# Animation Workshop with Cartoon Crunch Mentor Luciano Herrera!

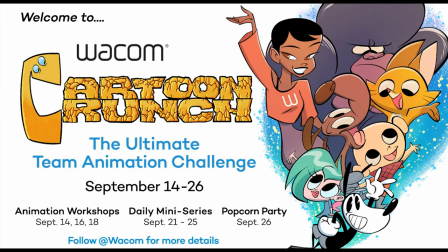[21:24]
Welcome back. Everything okay? Hey, Tom. The power went out in my neighborhood. Oh, wow. Yeah, so luckily it came back up and I was able to turn on the computer again. Okay. That's the first time I have ever had that in a meeting. Yeah, that's the first time for us, too. Glad to see you come back. Yeah. I was like, what? Out of all the times, all the days. Oh yeah, yeah. That's our luck. That's okay. 2020. Hey, man, this year it's been incredible. Yeah. The only suggestion from before you got cut off was zoom in on those images a little bit more so people can see more detail. Got it. Other than that, you're good to go. It's all yours. All right. Thank you. And I apologize for that, everybody. So let's see. Let's go back.
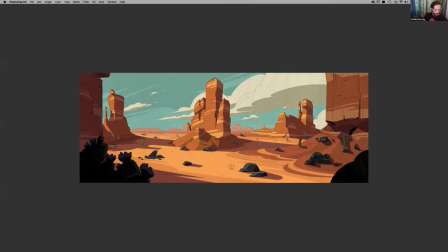[22:20]
So here we go. So this is the last image we were looking at.
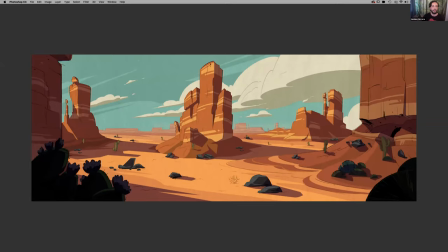[22:25]
Okay, so let's keep going.
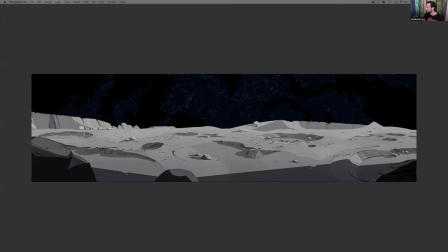[22:31]
Sorry about that, everybody. So here we were talking about the moon and how the moon, I wanted it to be its own character, and I really liked the film Lawrence of Arabia, and I like how the desert, it's its own character. And there's a lot of quiet moments in this episode.
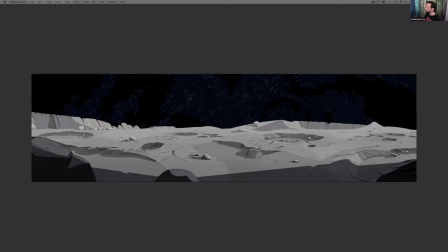[22:51]
So having this moments of her, the character, looking out into the moon and how it all feels just so vast and empty, it was something important to me in this specific episode.
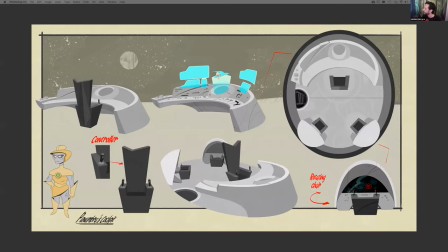[23:11]
Another thing that got to do on that episode was to design the interior of the ships and what things would do and how they would move and the shape language for this alien race. So by using the shapes of the helmets and their
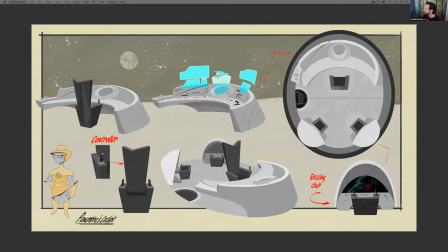[23:30]
outfits, how do we replicate that in the language of their design to show that they belong in that ship, they belong in that place.
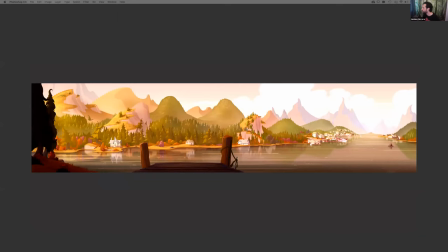[23:44]
Then another show that I got to work on was Green Eggs and Ham. I apologize that this image is so blown out and the colors, it's a lot off, but I'm trying to illustrate that,
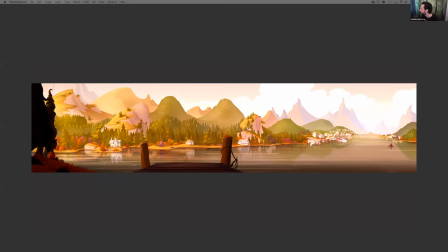[23:58]
again, this is a completely different way of designing and how to think about storytelling.
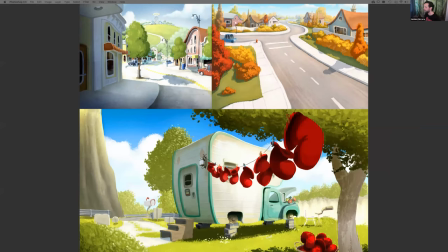[24:08]
In this show, one of the things that the creators were really looking into was how can you make it feel like Dr. Seuss, but not feel like it's made out of candy or fluffy or like made out of clouds.
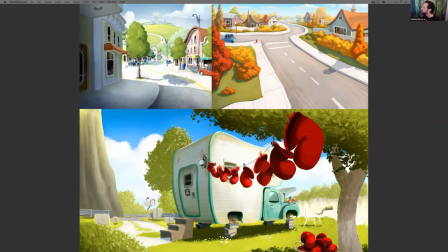[24:24]
So one of the things that they were doing in the show was to use one shape or one line and exaggerate that one and then keep everything else pretty much
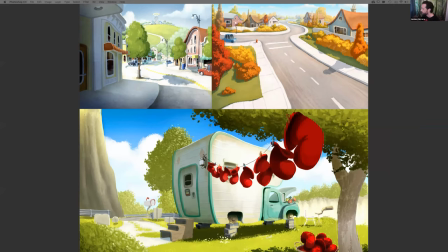[24:39]
like if it existed in the real world. So by exaggerating roof lines, exaggerating perhaps the trunk of a tree, but not all the branches,
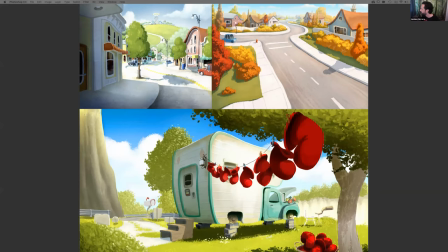[24:51]
it starts to create a shape language, but also it creates that in the storytelling that there is, it's a world, but it's solid. And there is, you know, there's consequences to what you do. So this was a very fun project.
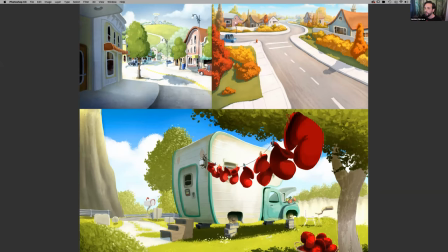[25:13]
I had a lot of help in this, and
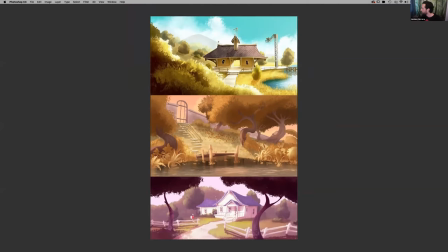[25:18]
I was very lucky to be working with a very, very talented artist that helped me a lot. And I learned from their sensitivities of design.
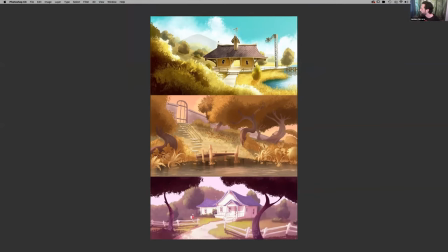[25:31]
Again, as we can see in these compositions, everything leads the eye to where the characters are gonna be. Everything's framing, again, the storytelling.
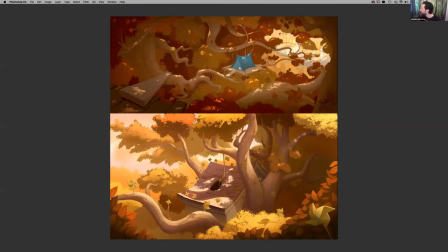[25:45]
This one, I really like the flow that was achieved in these backgrounds. And again, you know exactly where to look. Well, I hope you do.
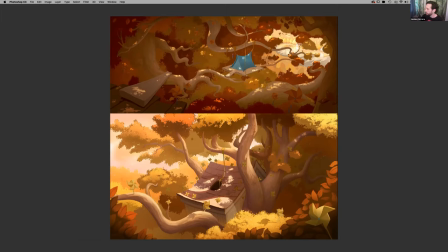[26:01]
And it leads the eye in a movement towards where we want the camera to move, where we want the characters to be. And it's already helping the action of what the animation is gonna be doing.
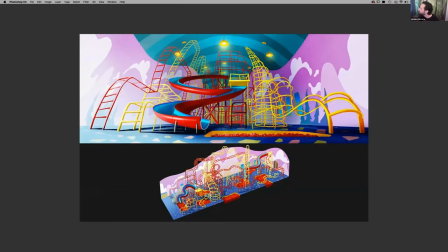[26:18]
This is another set, but this is more to show the overseas studios what the space and what everything is and how it's designed and how to make sense of things.
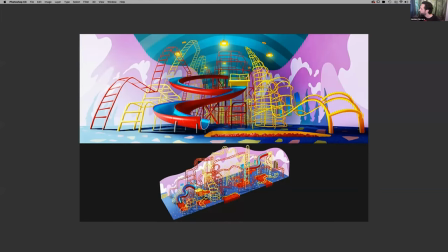[26:32]
And this is not necessarily a background to show where the characters are gonna be, but it's more to illustrate how things are placed in the space and how busy it should feel. And again, how does it feel?
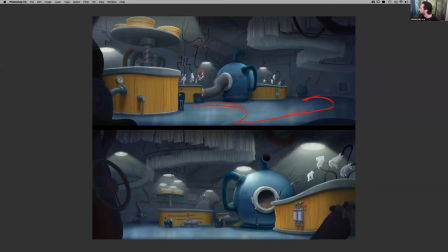[26:50]
So in this background, you can see the path of action of the characters and how in that area, you don't need to fill it up with elements or with stuff. It's just, again, the background should support what the characters are doing and where they're going.
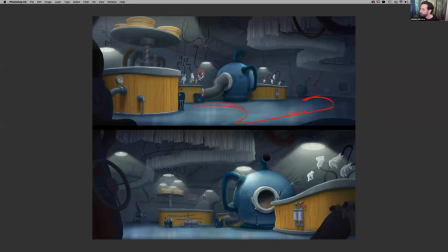[27:10]
So let's see, this is more of a line drawing.
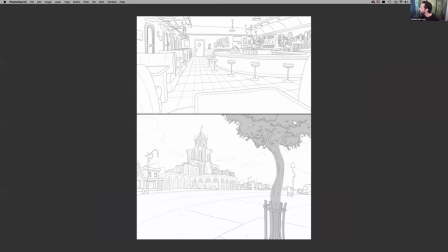[27:15]
So you guys get to see a clean layout before it goes to paint. And a lot of the design solutions are already in the layout, and it allows the painters to think about lighting and atmosphere and mood.
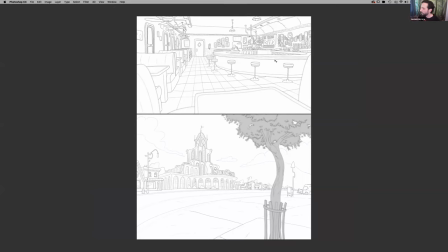[27:32]
Again, most of these shapes, as you can see, they're pretty solid. There's like a little bit of wonky, but it's not too much. The wonky is just there to show the world.
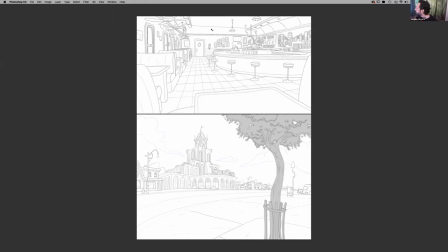[27:50]
But for example, in this specific background, one of the things that the art director was emphasizing was this should feel like it's moving. But everything else, if you look at it, it's pretty rooted in perspective.
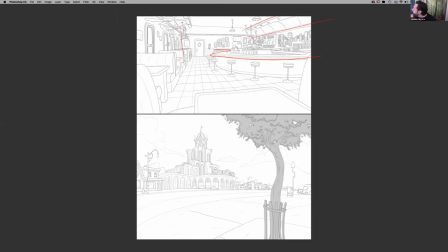[28:08]
There might be just a little bit of changes and flows, but it all works in perspective. Again, there are certain rules like the rule of thirds and the golden ratio.
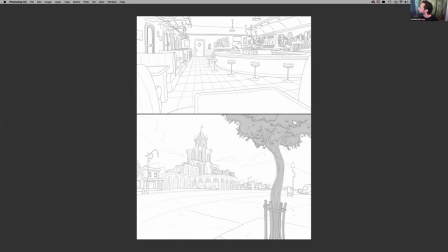[28:25]
And all those tools are to make your drawing stronger, but they should not rule your drawing. There's also, it should feel right. If a drawing doesn't feel right, there's something missing in your design.
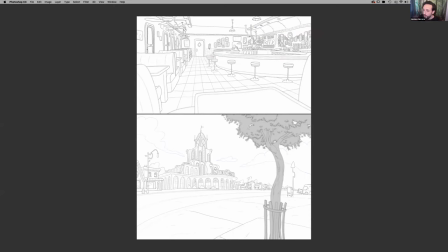[28:45]
So,
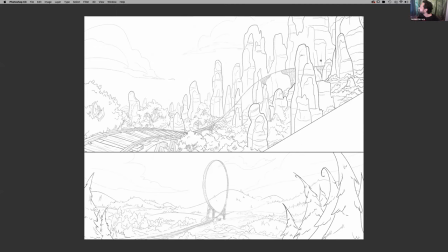[28:49]
again, movement and flow. Where do we enter the scene? Where do we leave?
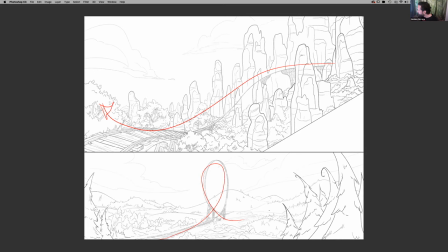[29:01]
Creating that flow. Just everything leading the eye to where we want it to go. Allowing the design to do its job.
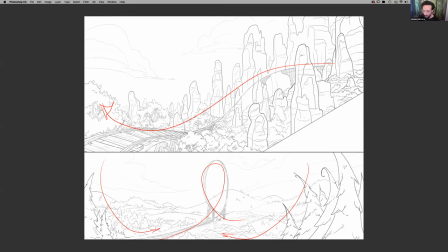Let's see.